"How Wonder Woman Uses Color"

So, we've all seen Wonder Woman by now, right? I really like it, and I wanted to do this quick little sort of mini-video essay to talk about one aspect of it, the color. And yes, I know it's me talking about color in superhero movies again, but as positively as Wonder Woman has been received, I have seen a lot of people talking about it as having the same dull, muted look as the other DC movies, which I think is inaccurate. See this movie uses color better and more deliberately than not just the other DC movies, but than any other superhero movie in years.
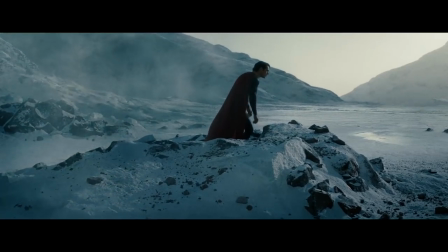32s
So let's talk about that. As I've said before, I think the Zack Snyder DC movies objectively look good since he's a brilliant visual stylist.
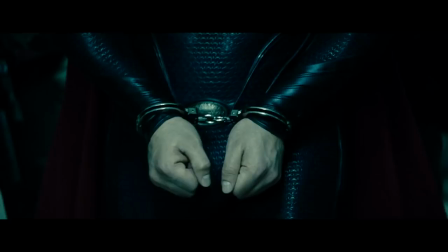40s
But for movies about Superman, a character who's supposed to represent hope, I think the desaturated, somber color palette is a poor choice.
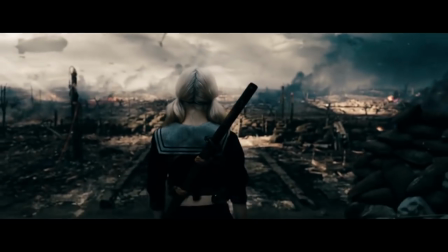47s
But that's Snyder's aesthetic, and it's going to be applied to any movie he makes.
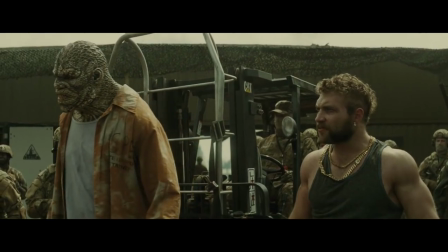52s
Suicide Squad, I think, actually has good cinematography, and bathing the visuals in sickly yellowish hues works well for a movie about supervillains.
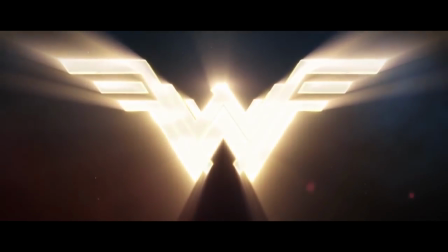60s
But let's look at what Wonder Woman does. And the spoilers are going to be very light here. So, like, spoiler alert, she is alive at the end of the movie.
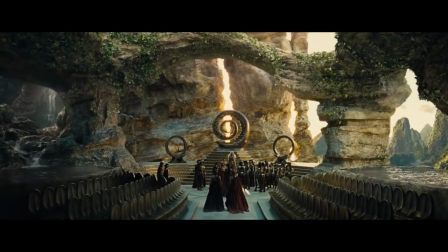68s
The whole first act is set on Themyscira, and the colors there are richer and more vibrant than anything we've seen in the other DC films.
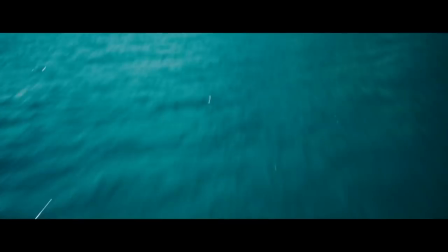76s
It's full of warm skin tones, deep blues of the ocean and sky, and lush green everywhere.
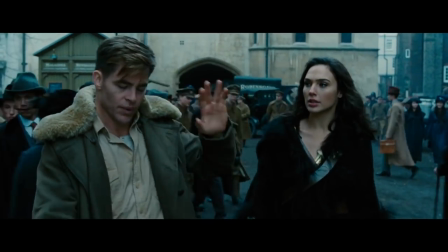82s
It's beautiful and full of color. Then, she accompanies Steve Trevor to England and encounters man's world for the first time.
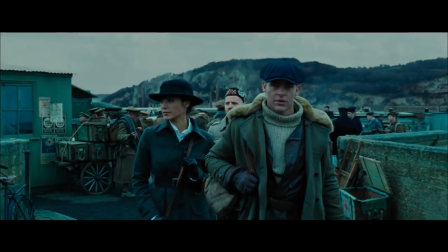89s
And the whole look changes. Everything is bleak and gray and shown in cold, bluish hues.
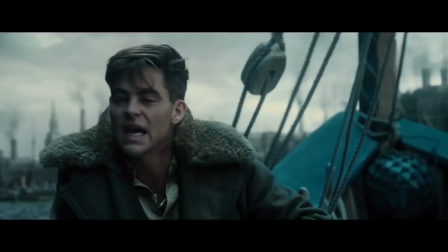94s
And immediately upon arriving, Diana remarks, It's tedious. So now we're seeing a look similar to the Snyder movies, except this time it's motivated,
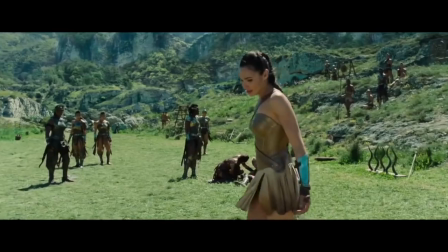102s
providing a sharp contrast between the Amazonian paradise and the shitty world men have made. In an interview last week with Elvis Mitchell on The Treatment, here's what director Patty Jenkins had to say about the color.
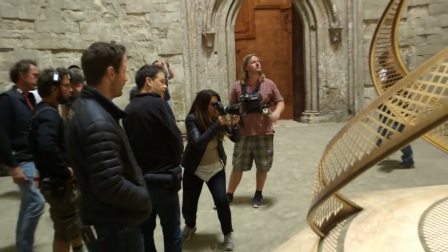113s
In the opening, it's all color, right? It's every color. And that is life.
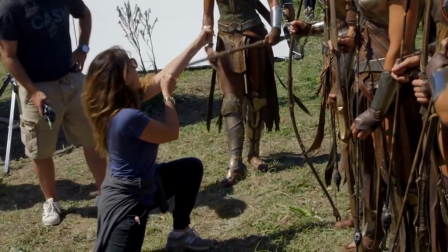118s
And that is beauty. And if we were living a balanced life, and that was always what I loved about the mascara. And so I loved that about that world.
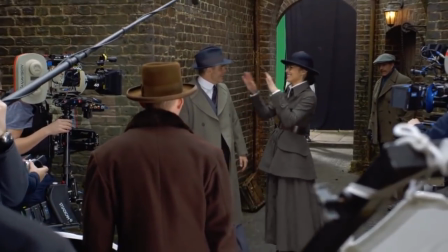125s
And then what was interesting is when we got into man's world, I didn't want there to be an overwhelming array of color.
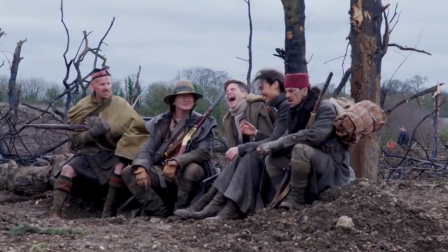132s
Man's world is much more limited, controlled.
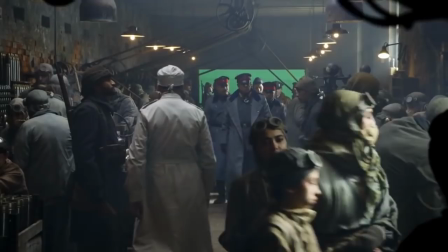136s
It's within a smaller pocket, so there's actually a lot of color, but the color is only blue, gray, not green.
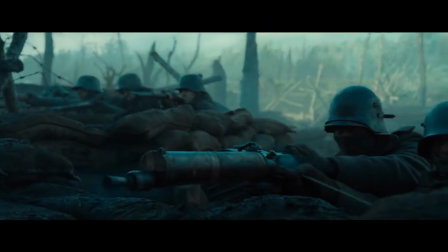144s
But it gets more interesting when we get to the already iconic No Man's Land scene.
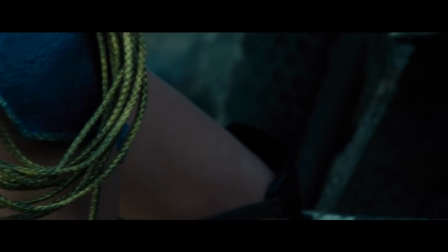148s
This is the classic moment in any superhero origin movie where the hero makes their public debut, making the choice to step forward and help people.
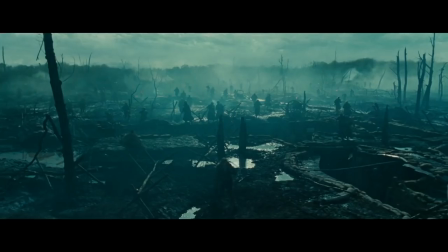156s
All of No Man's Land is portrayed as bleak and miserable and cold. Even the clothes the men wear are drab, blending into the environment.
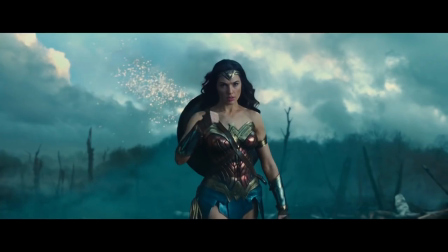163s
So look at Diana as she steps out onto the battlefield. Her skin tones are warm, the red of her costume is vibrant.
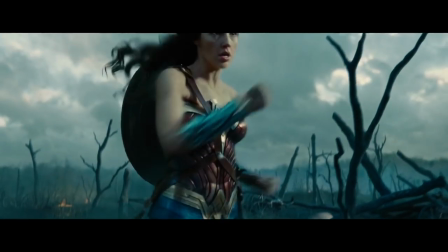170s
She's a beacon of hope and warmth, standing out against the cold misery of this wasteland.
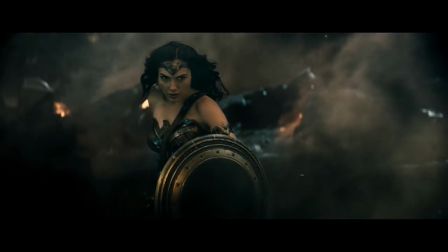175s
Compare this to her visual presentation in Batman v Superman, where all the colors were so muted that you couldn't even tell her costume was red.
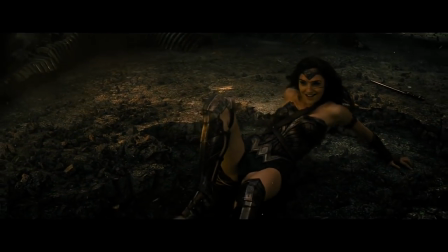182s
Everything is just a bunch of brown.
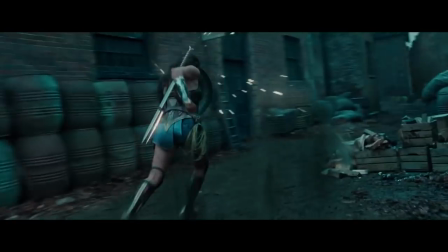184s
Now this continues through the action sequence, especially as she takes out the Lasso of Truth, which provides this bright beam of light cutting through the darkness. And after this battle ends and the town has been saved, the color palette changes. It's now shown in warm yellows and oranges. Diana has literally restored light to the town. Okay, I'm jumping back in here because there's no available footage to use for reference for this next part. So in the next scene, set the following morning, we now see the town bathed in this warm sunlight, and the same idea with the color shows up in the final scene of the movie, set in the present day, where we see Wonder Woman looking out over Paris, which is lit up by this bright golden sunset. The colors here, compared to the blues that had previously covered the landscape, are telling us that Diana's presence has brought hope and warmth to the world, and there really was a brighter tomorrow. Look, this is not especially complicated, but it's effective. Patty Jenkins is using color as a storytelling device, which is something I wish I would see in more comic book movies. So don't complain that it's another drab DC movie when all the colors are thematically motivated.